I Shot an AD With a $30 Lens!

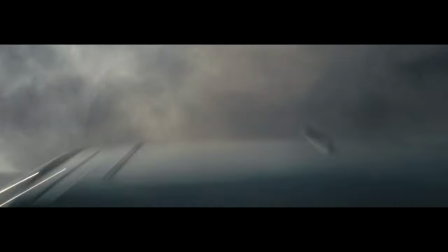0s
I was always fascinated by those commercials. I would ask the question, how did they get that shot?
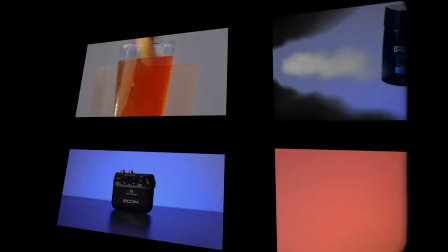7s
No matter how much times I tried to recreate that, I always fell short. Like quite a bit.
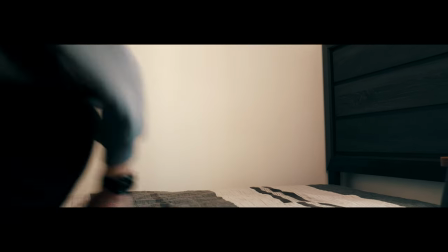12s
But I'm gonna give it one more shot.
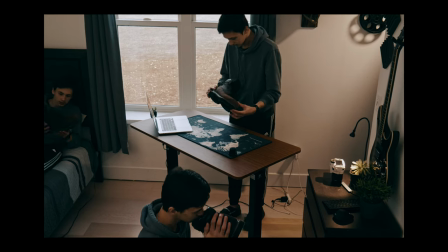14s
Create a commercial that could hold a for real TV product ad and also challenge myself not only to film the video, but to do it with a $30 lens.
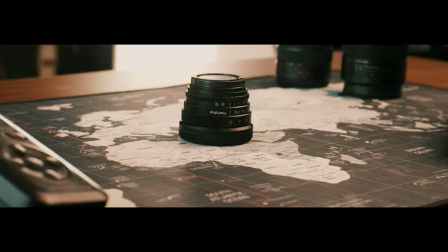See, camera gear can get expensive.
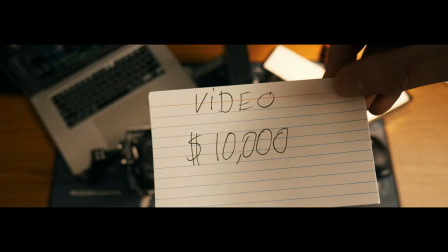36s
And when you pile up everything and realize how much you spent, you begin to wonder if that really makes you a better filmmaker.
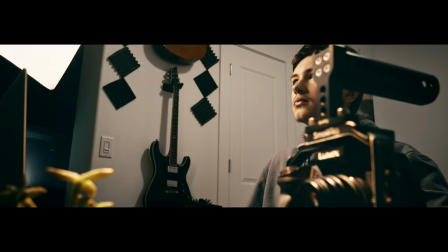43s
So I wanted to find out, can I really make a cinematic commercial with a $30 lens?
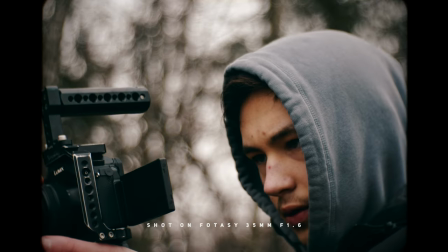49s
So I placed an order. Now a couple challenges I faced while testing the lens was that it had an insane amount of distortion.
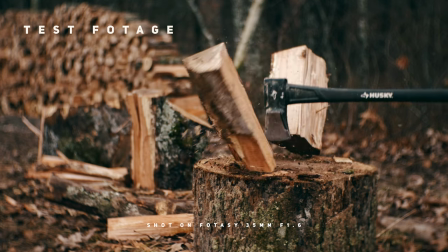57s
And I mean like, a lot.
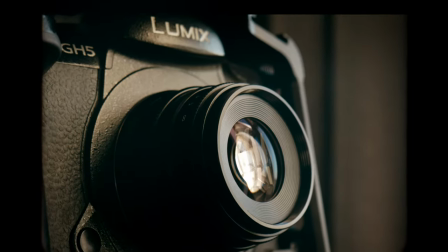58s
But despite how annoying that was, I managed to fix some of that in post. but the biggest issue was that the lens had a really bad minimum focusing distance.
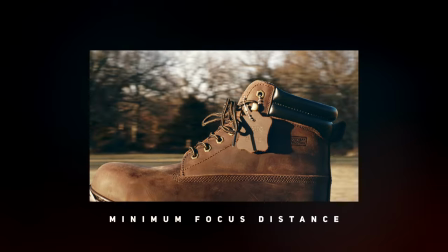66s
That's how close a lens needs to be to a subject and still be in focus. So I had no other option but to order a macro adapter for the lens.
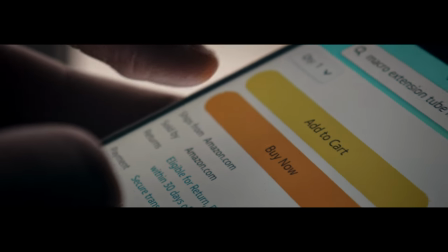74s
It's crucial for the project I was planning for because extreme close-ups was a key element in that commercial.
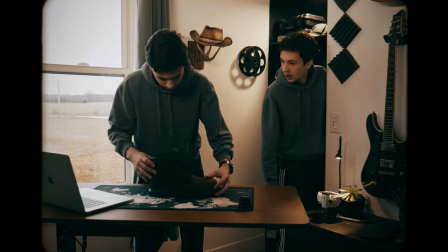88s
So if you haven't realized, the commercial is about these work boots.
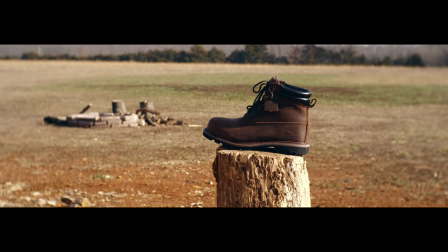92s
I wanted to make this commercial different from any other commercial but putting them in different environments, not only construction related, but in everyday life.
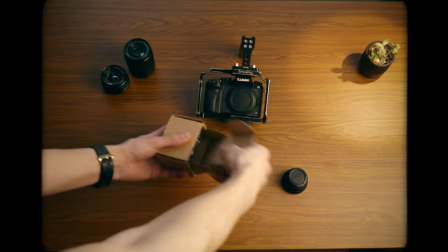99s
But the first thing I needed to do is to show off the leather on the boots. So I attached my $10 macro adapter and got these shots.
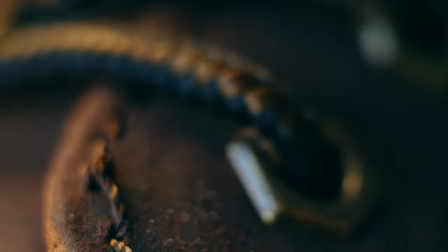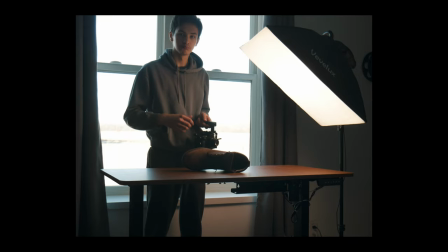113s
After I'm ready to get these boots dirty.
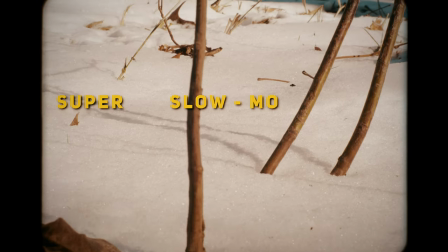119s
I had an idea of implementing super slow-mo shots in different environments.
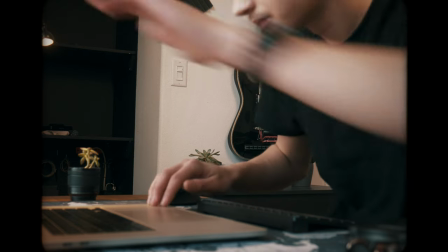125s
So I got together a shot list and went out to explore.
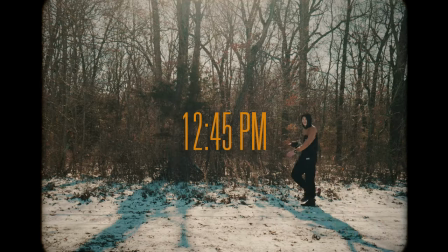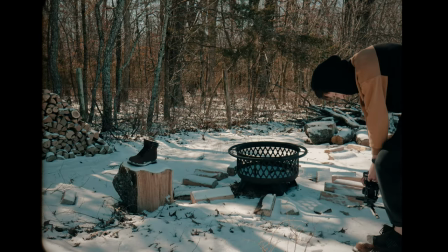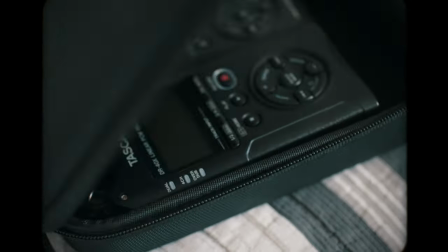139s
The video is basically done but I also wanted to record natural and unique sounds to help better drive the film.
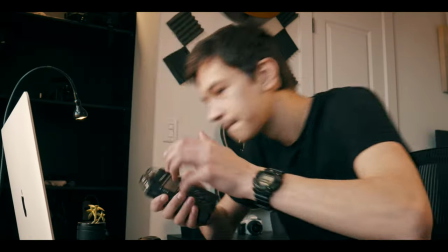147s
So I grabbed my recorder and went to explore.
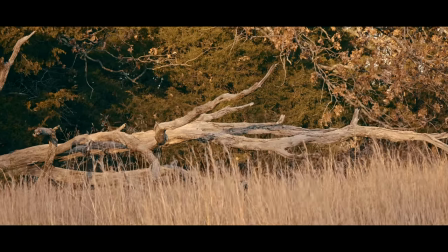154s
These are the sounds that I recorded. So with these sounds I'll finish the video.
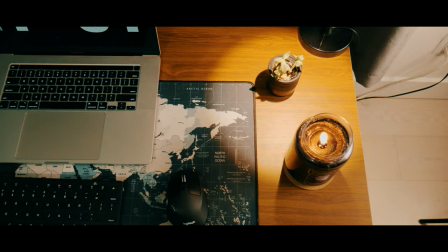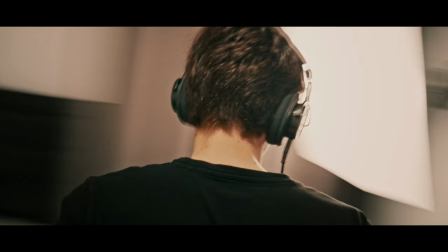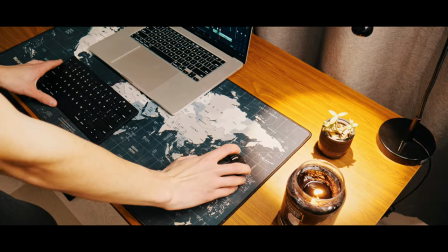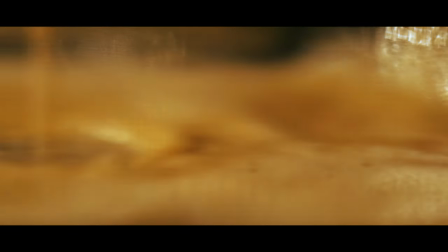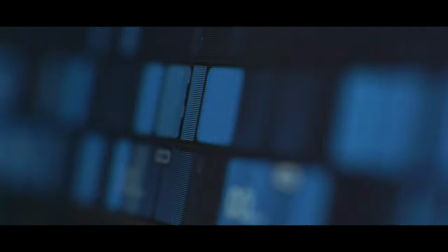185s
After multiple revisions and troubleshooting I am excited to present to you the final piece.